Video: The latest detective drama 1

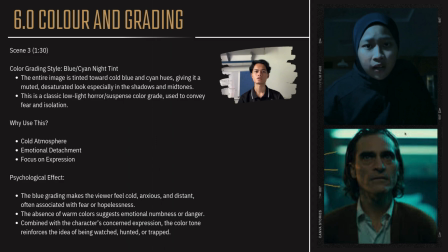8:13 The entire image is tinted with a blue and cyan hues, giving it a mute, desaturated look, especially in the midnight or mid-tone. Like horror, suspense color grade used to convey fear and isolation. It can give a cold atmosphere.
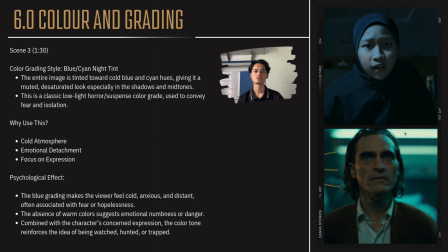8:34 Blue and cyan immediately signal nighttime discomfort or sterility, making the environment feel like unwelcoming. Emotional detachment.
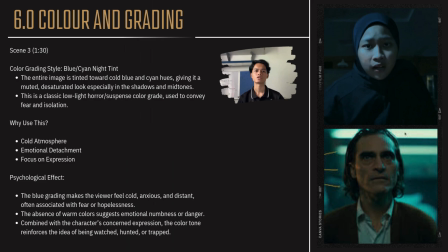8:48 Blue remove warmth from the image, making the character appears isolated and threatening. Focus on expression. The minimal color variance make viewer focus on facial expression and subtle emotional clues.
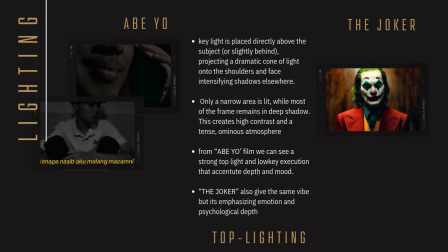9:08 There are three types of lighting used in this film. The first one is top lighting.
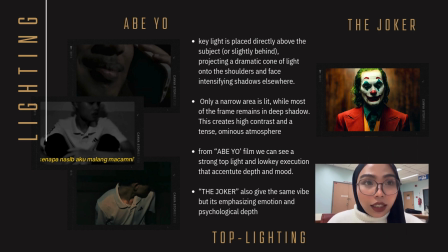9:14 It also called as overhead lighting or shielding lighting. This refers to light that places directly above the subject. Only in a narrow area is lit, while most of the frame is remain in deep shadows. This creates a high contrast and a tense.
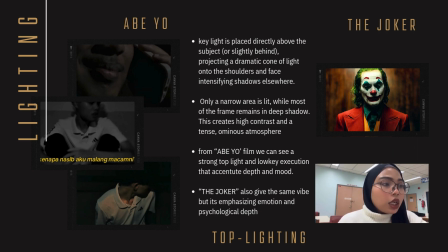9:34 From Abeyo film, we can see a strong top light and low-key execution that execute depth and mood. The Joker also gives the same vibe by it, emphasizing emotion and psychological tense.
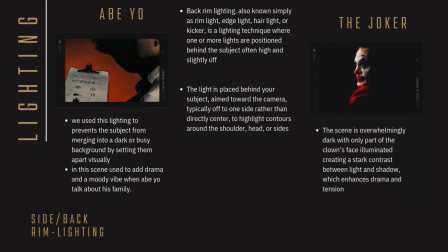9:49 The second one is side or back rim lighting.
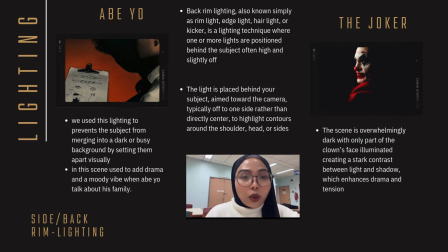9:54 It's a lighting technique where one or more lighting positioned behind the subject often high and slightly off. It also creates a glowing outline of the subject edges.
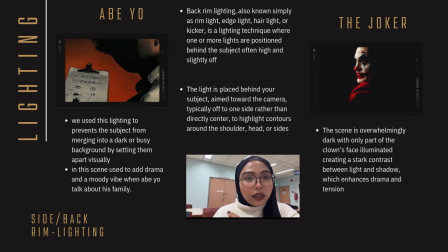10:10 The light will be placed behind the subject and you will focus toward the camera. This helps to highlight contour around the shoulder and side of the face.
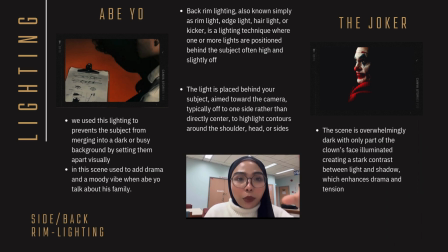10:26 In our film, we use this technique to separate the subject and the busy background. This technique helps a lot when Abeyo talk about his family.
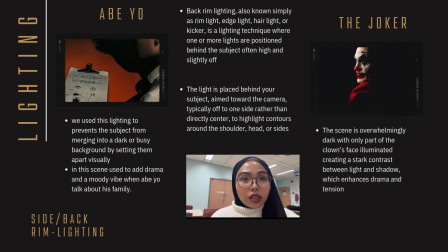10:40 This technique gives a dim mood so the viewers can feel the set in the story. In Joker's film, this technique covers half of the Joker's face to creating a stark contrast between light and shadow.
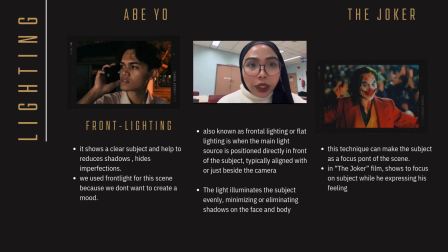11:00 The third lighting is front lighting. This happens when the main light shows directly to the subject. It's minimizing the shadows of the face or the body. These techniques help to show a clear subject.
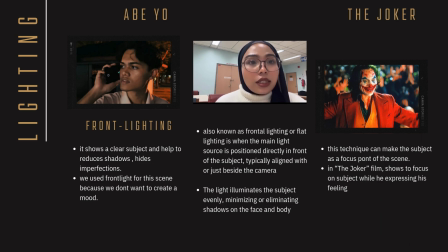11:18 It also doesn't show a mood. We use this technique to hide the imperfections of the subject. This technique also can help the subject to be the focus point of the scene.
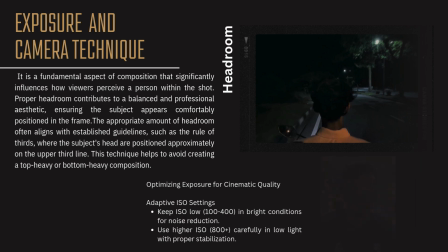11:32 Hi guys, so now it's about exposure and camera technique.
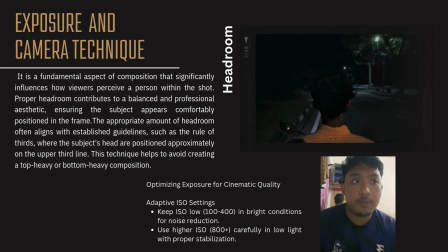11:38 So for the exposure, we optimizing exposure for cinematic quality that such as adaptive ISO setting that we keep ISO low from the 100 to 400 in bright condition for noise reduction,
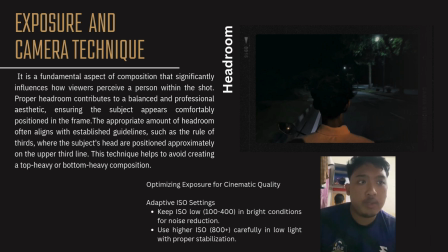11:56 and we use higher ISO to 800 plus to carefully in low light with proper stabilization. And from the camera technique that it is a fundamental, we use a headroom
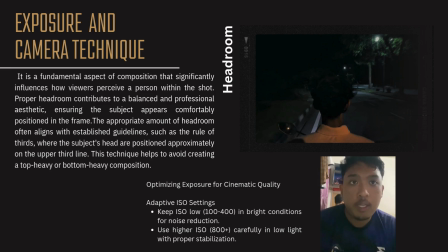12:11 style for aspect of composition that significantly influence how viewers perceive a person within the shot.
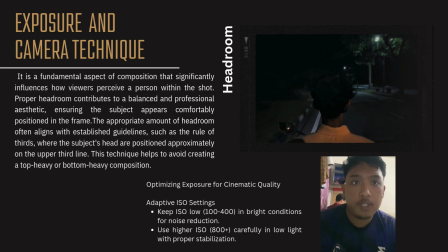12:19 And proper headroom contribute to a balanced and professional aesthetic and ensuring the subject appears comfortably positioned in the frame.
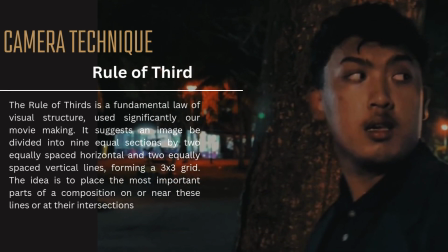12:32 So to other camera technique, we use rule of third.
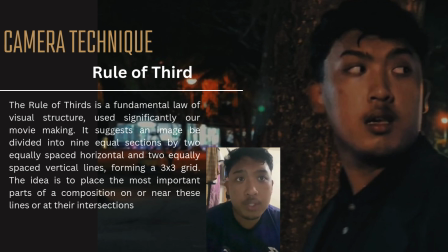12:36 So the rule of third is a fundamental law of visual structure used significantly our movie making, and it suggests an image be divided into 9 equal sections by 2 equal space horizontal and 2 equal space vertical lines.
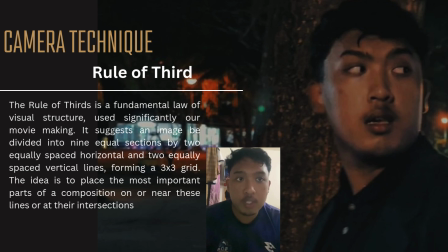12:52 The idea is to place the most important part of a composition on or near these lines or at their interactions.
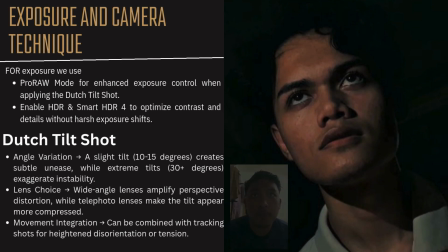13:02 So in the scene, Abeyo is being interrogated by the police.
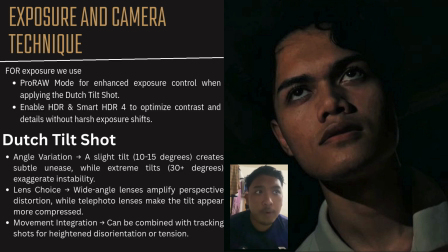13:09 For exposure, we use a Pro RAW mode for enhanced exposure control when applying the Dutch tail dot, and enable HDR and Smart HDR4 to optimize contrast and details without harsh exposure shift. For the camera technique, we use Dutch tail dot
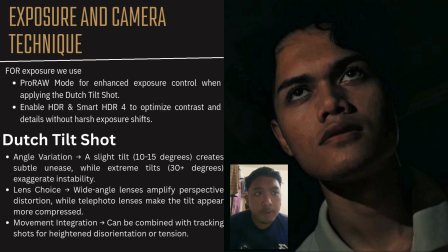13:30 such as we use an angle variation and a slight tilt from 10 to 15 degrees for create a subtle unease,
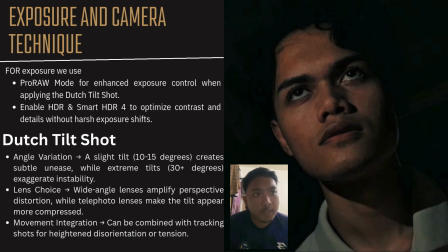13:44 while extreme tilt we use 30 plus degrees. And for the lens, we use a wide angle lens, and we use a movement integration to combine with tracking shot for disorientation or intentions.